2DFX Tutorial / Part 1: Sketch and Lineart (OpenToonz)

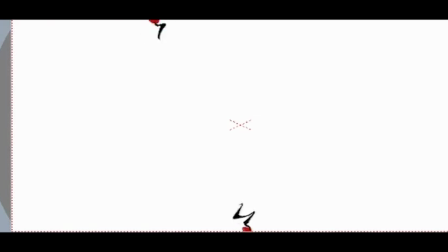The flicker effect also gives you a little bit of anticipation. We're looking for anticipation in emission.
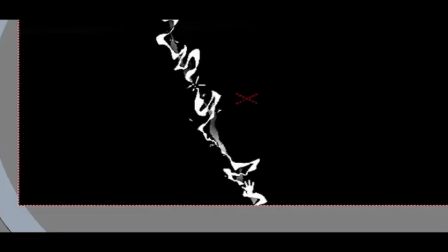That's one of its principles. We have our impact frame. There actually are two impact frames.
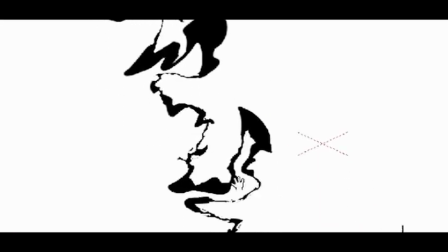One like they're about to connect and then the connection happens between them. You can use the eraser to just give it a little touch of really sharp edge.
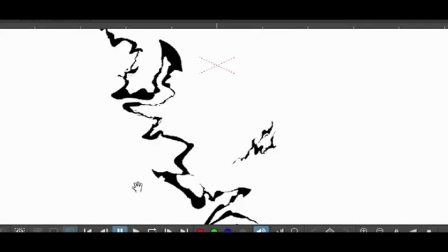Also, here we have this charge release, this energy explosion, we can say it,
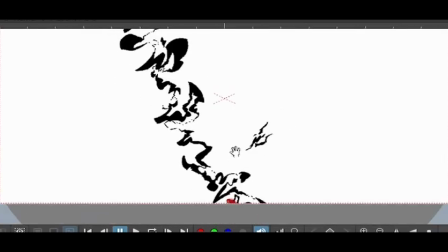that moves at a different frame rate than the rest of the image, so it's you can play with that.
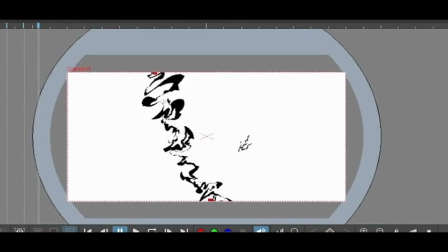You can play with 2x2 with 2s, with 3s, with ones.
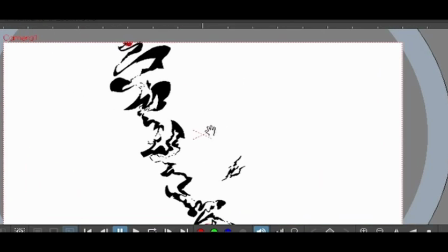That's actual animation, the complete animation.
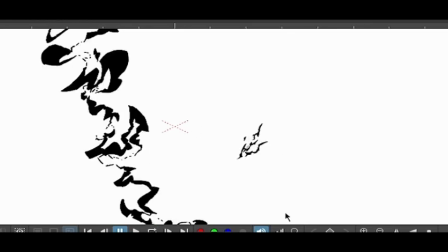Try playing with the curves, because these add a bit of more frenetic, more electric, more sappy effect to the final render. Also, here we got to the part that the sap gets thicker,
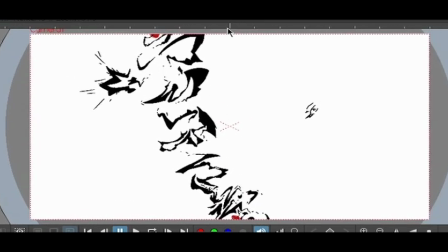it's like charging a lot of energy, and it's accumulating energy in some focal points,
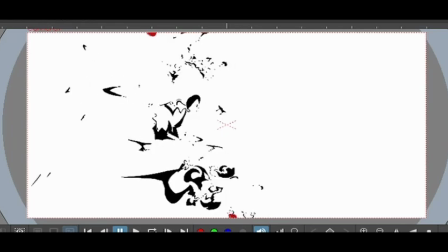and then it's releasing it or decelerating it. So try to maintain the momentum that these things are.
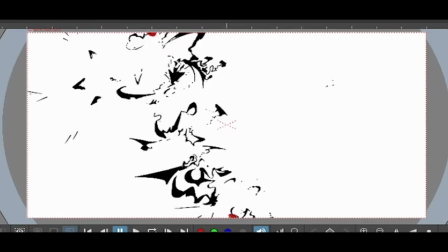Like if you're squashing it to the side and try to pushing
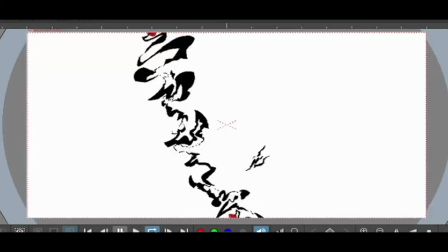it, and when the deceleration part comes, try to still move it a little bit.
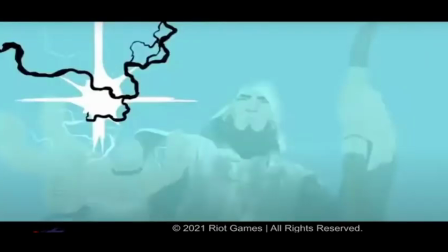Like don't let it that still, because it ruins a bit of the momentum that it's already got with the explosion,
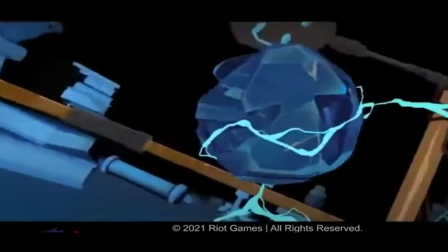like instead of and dying on the action.
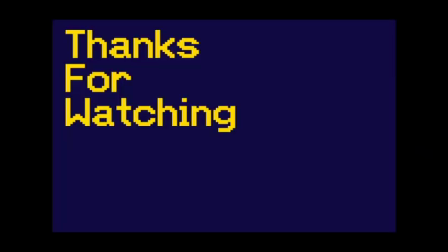Anyways, thank you for sticking around. I know that my English may not be the best, but I try my best. So yeah, that's a 2D effects tutorial, I guess. Why are you still? What are you doing here? Like, go home. Get a family with your feet.